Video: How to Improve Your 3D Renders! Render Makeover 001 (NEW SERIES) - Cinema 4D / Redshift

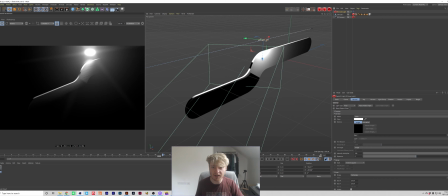8:09 So using the studio HDR, which I've used in the scene I just made,
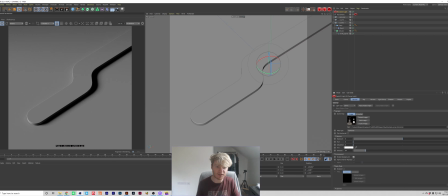8:16 it's just going to help give us that real, like, photo realistic look because it's built on the basis of using softboxes in a studio environment. So let's start texturing this. So I'm going to go to create Redshift material and just drop that straight onto our knife.
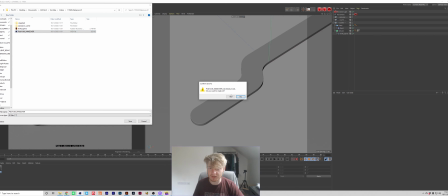8:36 I should probably save this. I'm just going to go over that one, which I tried to do before.
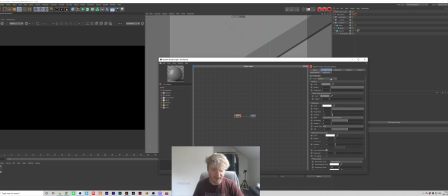8:42 And I'm going to set this material to the aluminium preset, hit play,
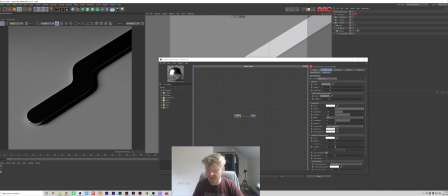8:47 and we can already see the light's picking up on those beveled edges, and we're getting these really nice reflections down here.
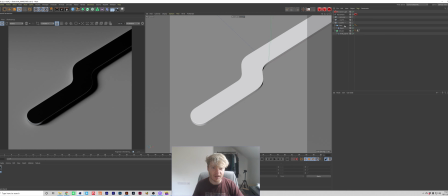8:54 At the moment, we're not getting anything on the top. We may have to tweak with this HDR slightly. So maybe let's just try do that quickly.
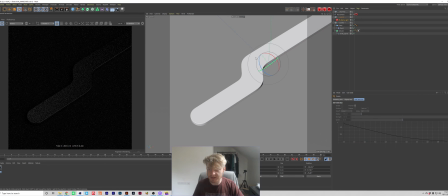9:04 So if we rotate this around, you can see changing this HDR, we can start to get some really nice reflections on the top here and this nice light around the side here.
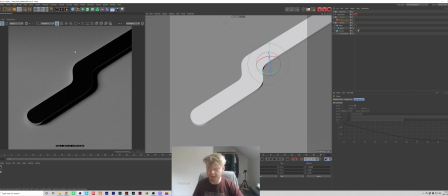9:15 But what I actually preferred, I preferred this general lighting look with these shadows here. So what we're going to do to fill in these reflections on the top is use some area lights. So I'm going to come up to Redshift Light, Area Light.
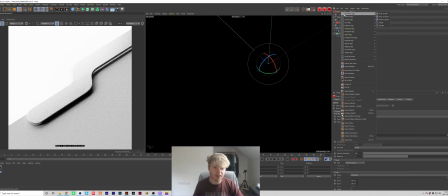9:29 And what we can actually do is right click on our light, press Animation Tags, Target, and set the knife as the target for the light, which means if I just come out of the camera
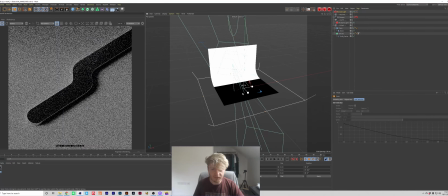9:43 and I take this light, for starters, it's way too big, so we're just going to scale it down.
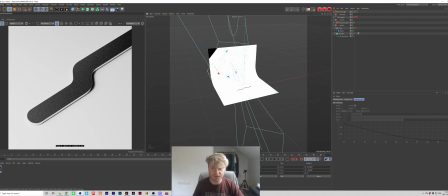9:48 And wherever I move this light, it's going to focus towards the knife. Now, at the moment, it's lighting the backdrop, and that's not really what we want. So we're going to go into project, press include, and drop the knife into that.
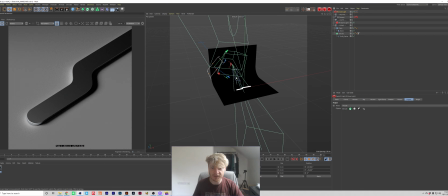10:03 So now it's only affecting the knife, it's not going to affect the backdrop we have.
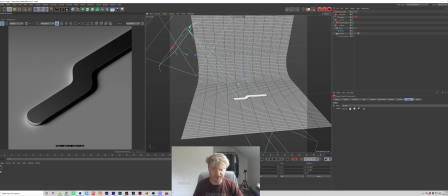10:07 I'm just going to set this to constant shading so I can actually see what's going on, and maybe just hide the camera because it's a bit distracting. So we can use this area light here to start adding some detail to this knife, just bringing in some reflections in it.
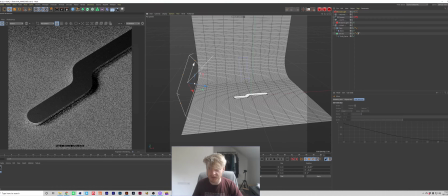10:24 And at the moment this looks pretty good. If we use a harsher angle on the light, that's going to help us to pick up on the details later on. At the moment we're just trying to find the right angle. So if we were to turn off this, we can see that the light is coming from the top left, and that's why it's casting shadows to the bottom right.
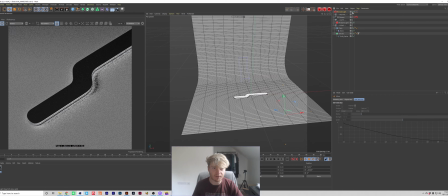10:44 So it would make sense for us to kind of follow that direction.
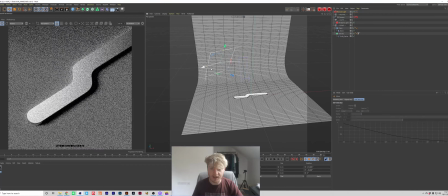10:47 So if I put a light behind it, something like this looks pretty good.
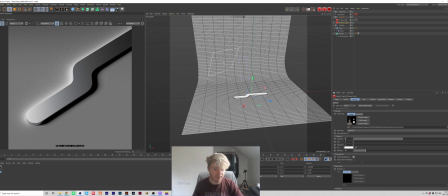10:54 Cool, so I might actually just increase the dome light, so put the exposure up to like 1, and then maybe drop this area light down a little bit.
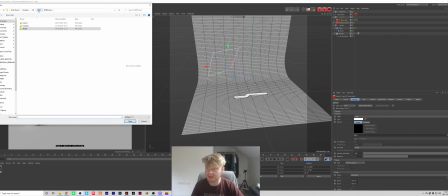11:03 And what I'm actually going to do is put a texture into the area light. So I'm going to come into my spotlights and flat 2.
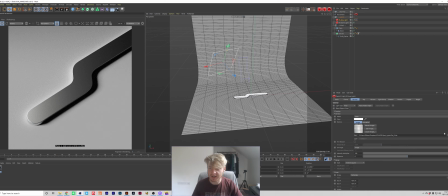11:11 So you can see that's plugged in a softbox texture, which just means we're going to get more detail in our reflections. It's the little details like this which are really going to help to make or break the render for you.
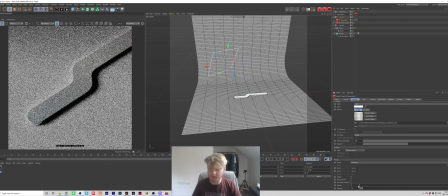11:23 If I was to turn down the spread, you're going to pick up a lot more of those details in the reflection, which should help a lot as well.
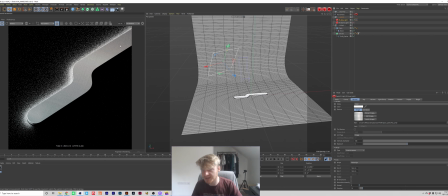11:31 If I turn off the area light, the dome light, you can start to see the texture from that area light starting to appear in the reflections of the knife, which is quite nice.
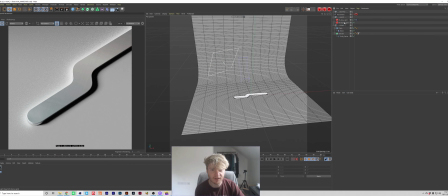11:40 And this is looking pretty good so far. So we could probably tweak with this a little bit. I'm not going to play with it too much. I'm going to maybe bring it forward a little bit. You'd start to see the cut off there where the softbox has ended. That's because we've turned the spread down. If I turned it all the way up, it will diffuse it a bit more.
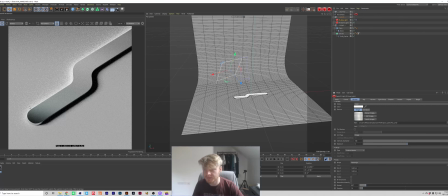12:01 Maybe we could turn it up a little bit just to fade it out. And we're getting some nice color variation as well, which is coming from the texture of the softbox.
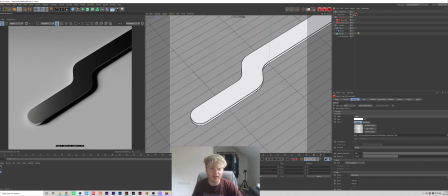12:09 I think we're going to tweak with the light a little bit just to give it a more kind of uniform reflection. So I'm just going to set this to the camera.